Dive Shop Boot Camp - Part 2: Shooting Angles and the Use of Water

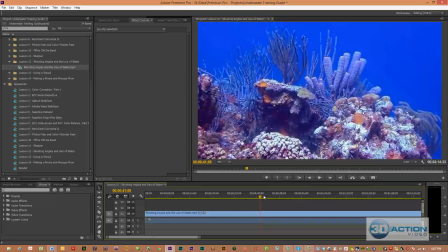[19:32]
Let's just play a little bit of it, and then we'll have a discussion.
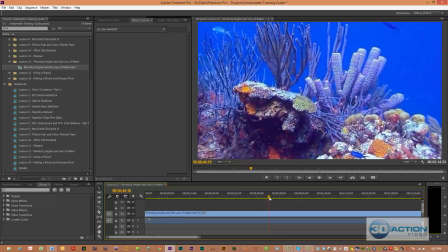[19:37]
What I did was, we talked about when we're swimming along the reef, you try to point a line,
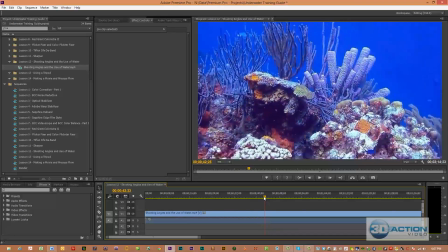[19:43]
and you do not want to go to the left or right or up and down. You want to swim consistently along the reef. And as you approach the subject, we actually talked about a critter.
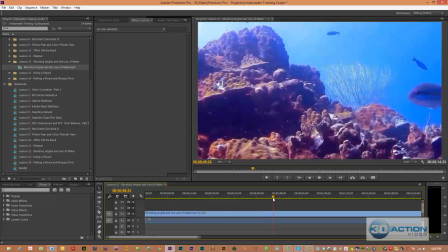[19:54]
As you get closer, that creates a zoom effect. And it's really cool.
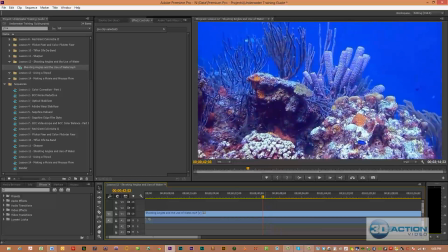[20:00]
It creates some additional movement in the scene. We can see the wonderful coral, which is on Bonaire. It's just magnificent. And they also have a lot of tube sponge growth there, which is really cool because you have yellow, green, and purple tube sponges. And that really makes the color pop. And once again, we're adhering to our rules.
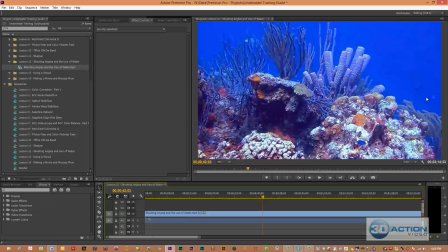[20:18]
Water across the top. We darken it to a dark blue, which is not necessarily the way the color of that water looks, but it's really making those oranges and reds and light brown colors on the coral really pop.
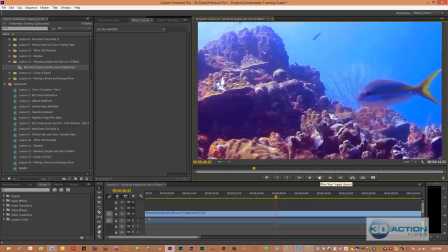[20:31]
This scene is a classic example of a couple different things that we talked about. One, use of water across the top. And I purposely position this camcorder, no matter what, I want water across the top for a couple reasons.
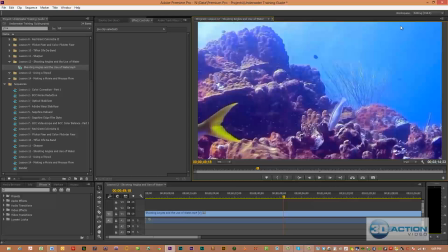[20:47]
It's more natural to not to have a break. And the second reason is in 3D, when these corals are coming out of the screen, if you have something touching the top of the screen, that can wind up wrecking your 3D effect.
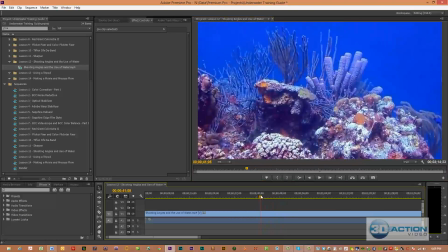[21:00]
In fact, let's go back and take a look at some of the other scenes that you'll notice. The reason I follow that rule is because I'm also filming in 3D, which I don't want.
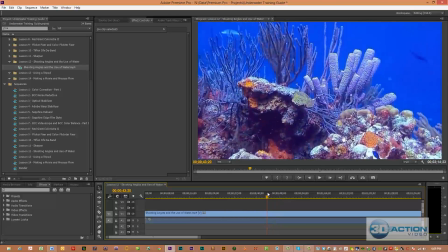[21:09]
I try to limit what's actually hitting the screen. But let's go ahead and play this little short piece right here.
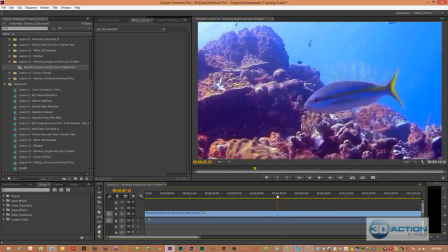[21:20]
And I was filming on a tripod at this point. You notice no matter what comes swimming by, I have it on a tripod. I use my stabilization rolls. We're going with the lockdown effect, which is really cool.
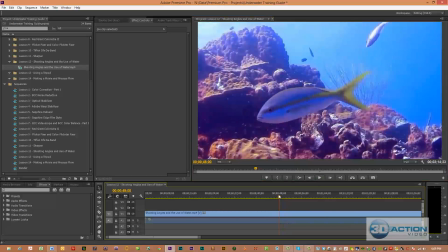[21:33]
The fish are swimming in and out, almost like that we're in watching an aquarium at home, and we're not moving that camera. We have the camera pointed up at a 45-degree angle, as we talked about in Rule 10.
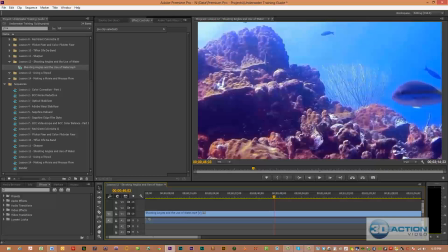[21:47]
45-degree angle shot with surface water can provide an exciting viewing experience and an additional element of movement in the scene for the water. And let's take a look at this, and we're going to notice the water is moving. It's giving us a movement element along with the fish, but that coral is perfectly still, and we have our lockdown effect.
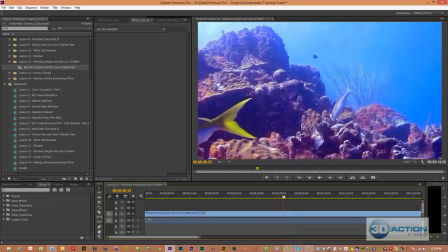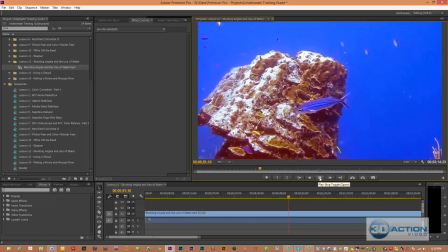[22:14]
At this scene, we're swimming along the reef.
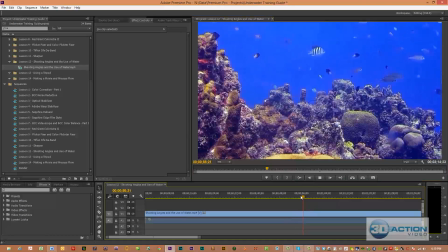[22:17]
And I'm going to re-emphasize a point again because I really started this shot from way, way, way back, and it went on for probably 15 seconds,
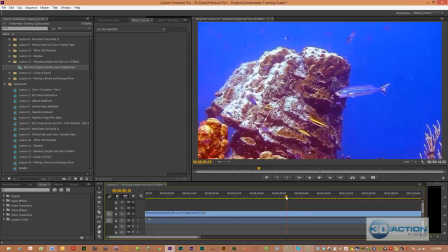[22:25]
where I picked my beeline to the coral head
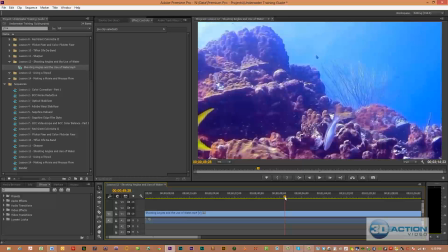[22:29]
and did not swing my camera around depending upon what was coming in front of it.
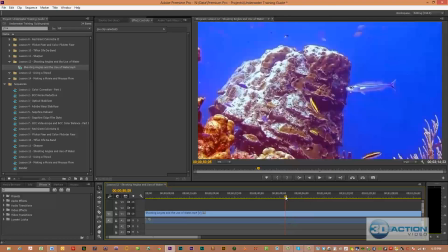[22:34]
I just kept swimming in that straight line, and you'll notice as I get closer to the coral head, it creates a natural zoom effect. Same concepts, water across the top, taking up quite a lot of the screen.
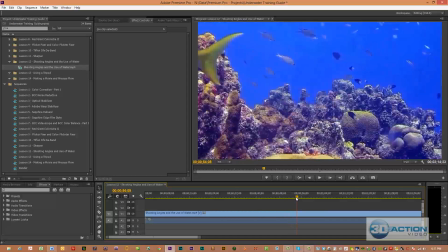[22:47]
We have a good mixture of coral and also fish in this scene. We'll come to our next one, which is another example of a lockdown scene. I filmed this using a tripod, darken the water to get those reds,
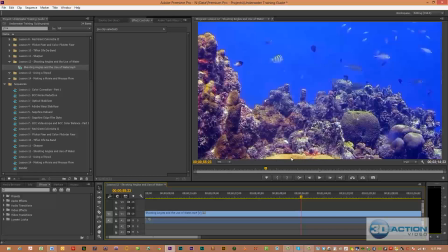[23:05]
somewhat yellow and brownish and yellow corals to really pop because we have that dark blue. And look what's happened to the fish because we have that dark blue. Those yellows really come out. Adhering to our rules again, water across the top of the screen, water taking up approximately half of the shot, which gives it a sense of perspective.
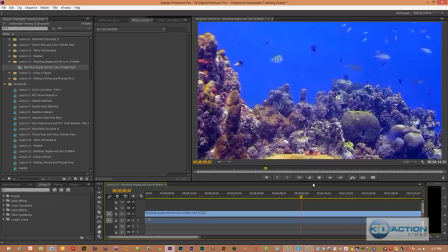[23:25]
And by having water across it, what's really kind of nice is you get all these fish floating around, which then add depth to your scene, especially in 3D versus just pointing your camera directly into the coral that you're going to wind up losing depth.
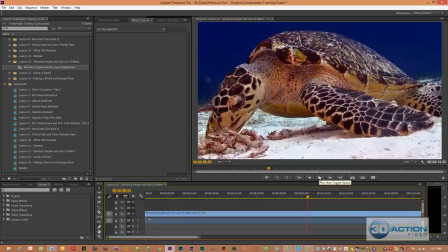[23:41]
This next shot is a great shot. I got this in Cozumel. This was a turtle. I laid the camera right down in the sand, but my approach coming up to this critter involved a tremendous amount of prep work. I saw the turtle sitting there eating coral. I did not wind up approaching it.
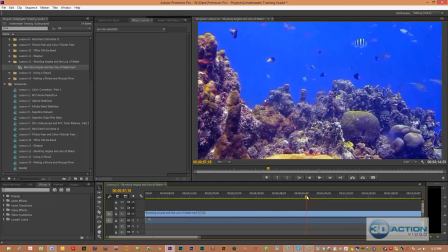[24:01]
I got my camera completely set up, the turtle in the middle of the shot, my lights on.
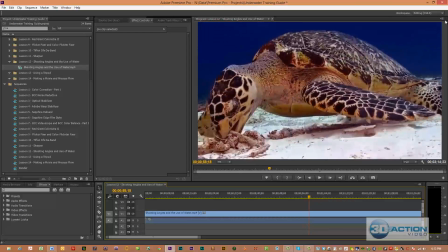[24:06]
I approached, and then I positioned the camera to once again adhere to our rules. Darker blue water to make those yellows. Look at those yellows just pop. And then we also have water across the top with the critter trying to be in the middle of the shot.
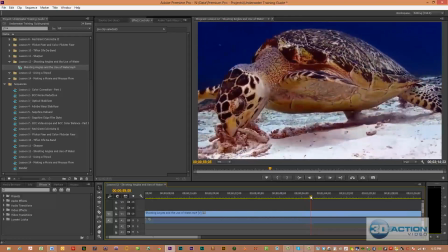[24:23]
So once again, that you'll see that many of these scenes are working because of our use of water, and we talk about that particular critical nature.
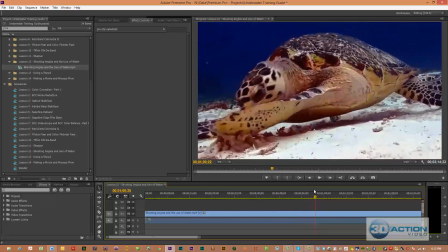[24:31]
And you're going to notice even if the critter moved, I did not move the camera. I'm making him look natural.
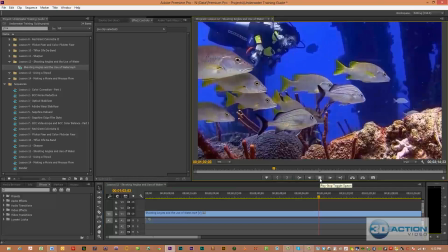[24:38]
This scene, my wife Susan is floating along with the fish. I'm not following her.
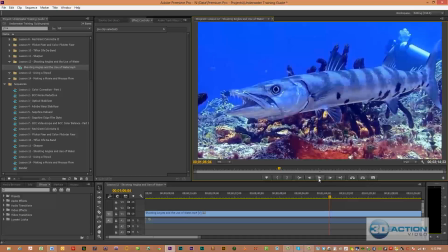[24:43]
I'm not moving the camera to follow her in this scene.
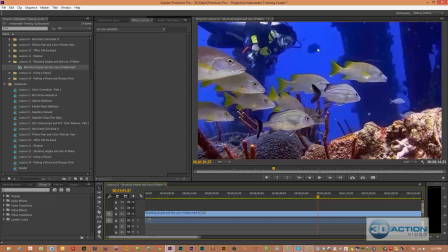[24:47]
I'm just leaving the camera as is, and she actually comes swimming all the way through, and it was just really, really natural. But once again, I want us to look at the darker blue, the use of the colors, the way that we denoise the water but not the coral, and therefore you still have this crispness to the coral.
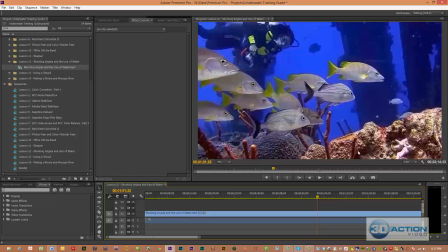[25:06]
A very, very nice scene. One of the things I used to do when I first started filming was I would always follow the critters and follow the character that was in the scene. And all I got was a bunch of blurry film with shaking all over the place with most of these critters and even the person not being in the middle.
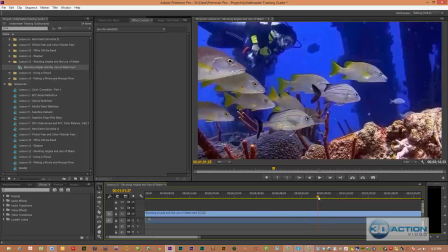[25:24]
So that's why after years and years of experience, I said, you know something, I'm just going to leave the camera,
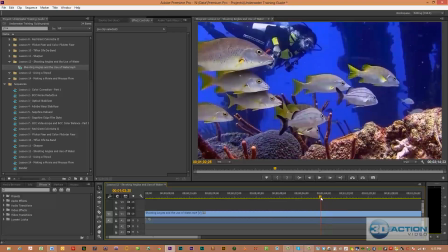[25:31]
let it sit there and run, try to get a lockdown effect using a tripod,
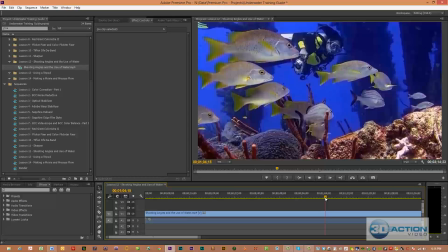[25:35]
and let the activity go on around me, which is actually more natural. And by having the camera sitting there and set up, the fish will actually wind up coming to you after about 2 or 3 minutes.
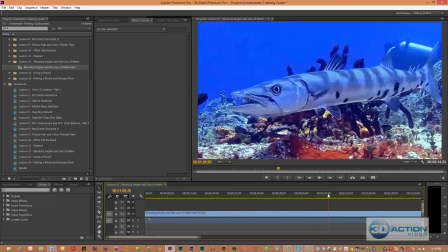[25:47]
You get surrounded by fish, and then it even becomes more natural. This shot is the same barracuda shot we saw before.
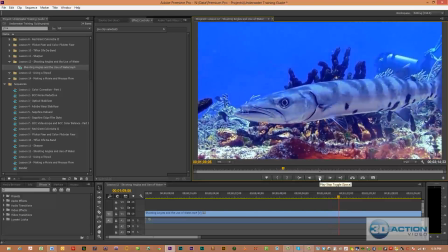[25:55]
Let's go ahead and play it. I am not moving that camera at all.
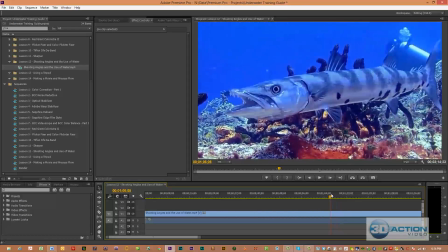[26:00]
Here I had it sitting in the sand, and I just let that barracuda move. I wasn't moving the camera, trying to be natural.
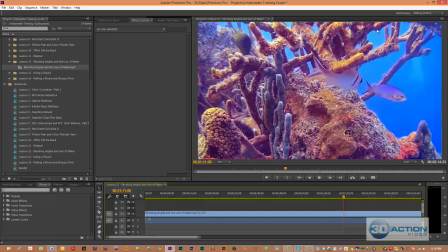[26:08]
This is a shot where we're going once again on the lockdown effect after using the stabilization tools. You'll notice there is absolutely no movement in that film. The blue is making our purples, reds, and yellows just really pop out by using that darker color.
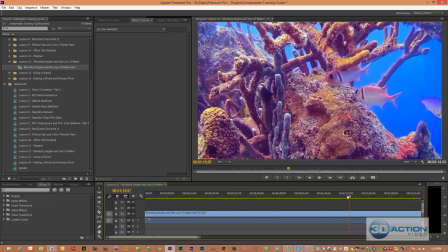[26:25]
It's a fantastic scene. I'm not moving the camera around. It just appears really, really natural.
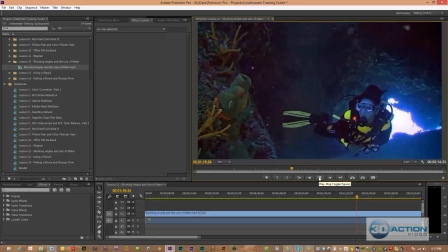[26:31]
This is a shot of, once again, my wife Susan. She was coming out of a swim through, probably at Columbia Wall in Cozumel.
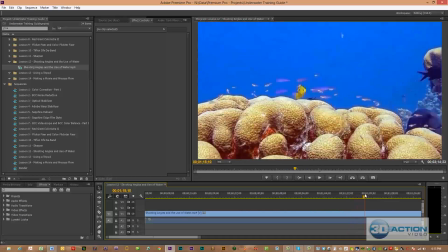[26:40]
I just sat there, did not follow her, and just let her do her thing,
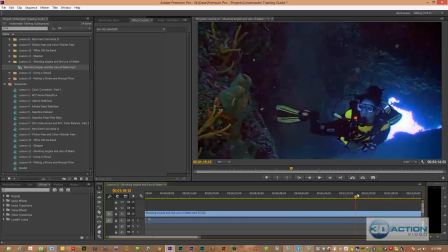[26:45]
tried to keep her in the middle of the screen, but tried not to move that camera.
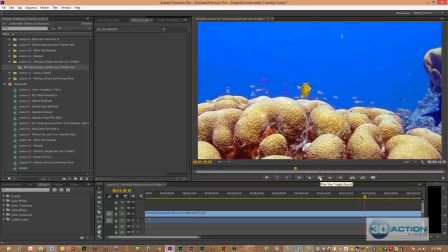[26:50]
This is a really, really nice shot that I like, and we'll play it. And you'll notice all the little critters going on around that coral head. And we talked about that I've learned to just slow down and allow these camcorders sometimes to roll for 3 to 5 minutes. And after you wind up getting set up and your tripod set up,
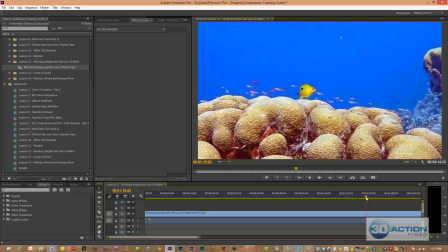[27:10]
all these little critters are going to wind up coming out again. But the way you need to position the camera is that look at all this water I have all across the top. Once again, the same rules. We darken the water using the matting system as we saw in the prior lessons.
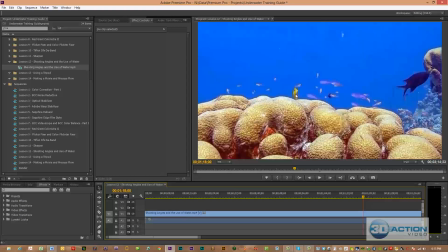[27:25]
And that really makes all these other colors really come out, especially the yellow on that one fish.
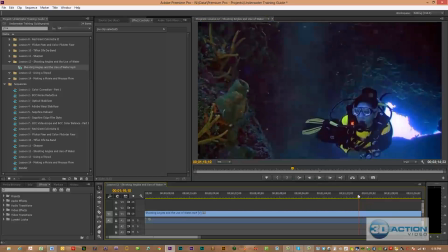[27:32]
Look at it. It's amazing. The main thing is about here, just slow down.
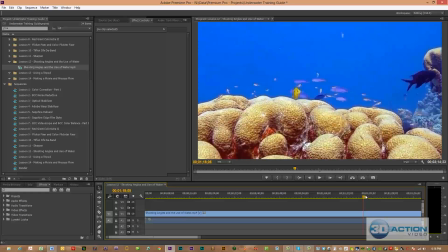[27:37]
You don't have to be constantly moving the camera. Don't chase critters. A lot of people, they would see something like a tang and they swing the camera around. I don't do that anymore.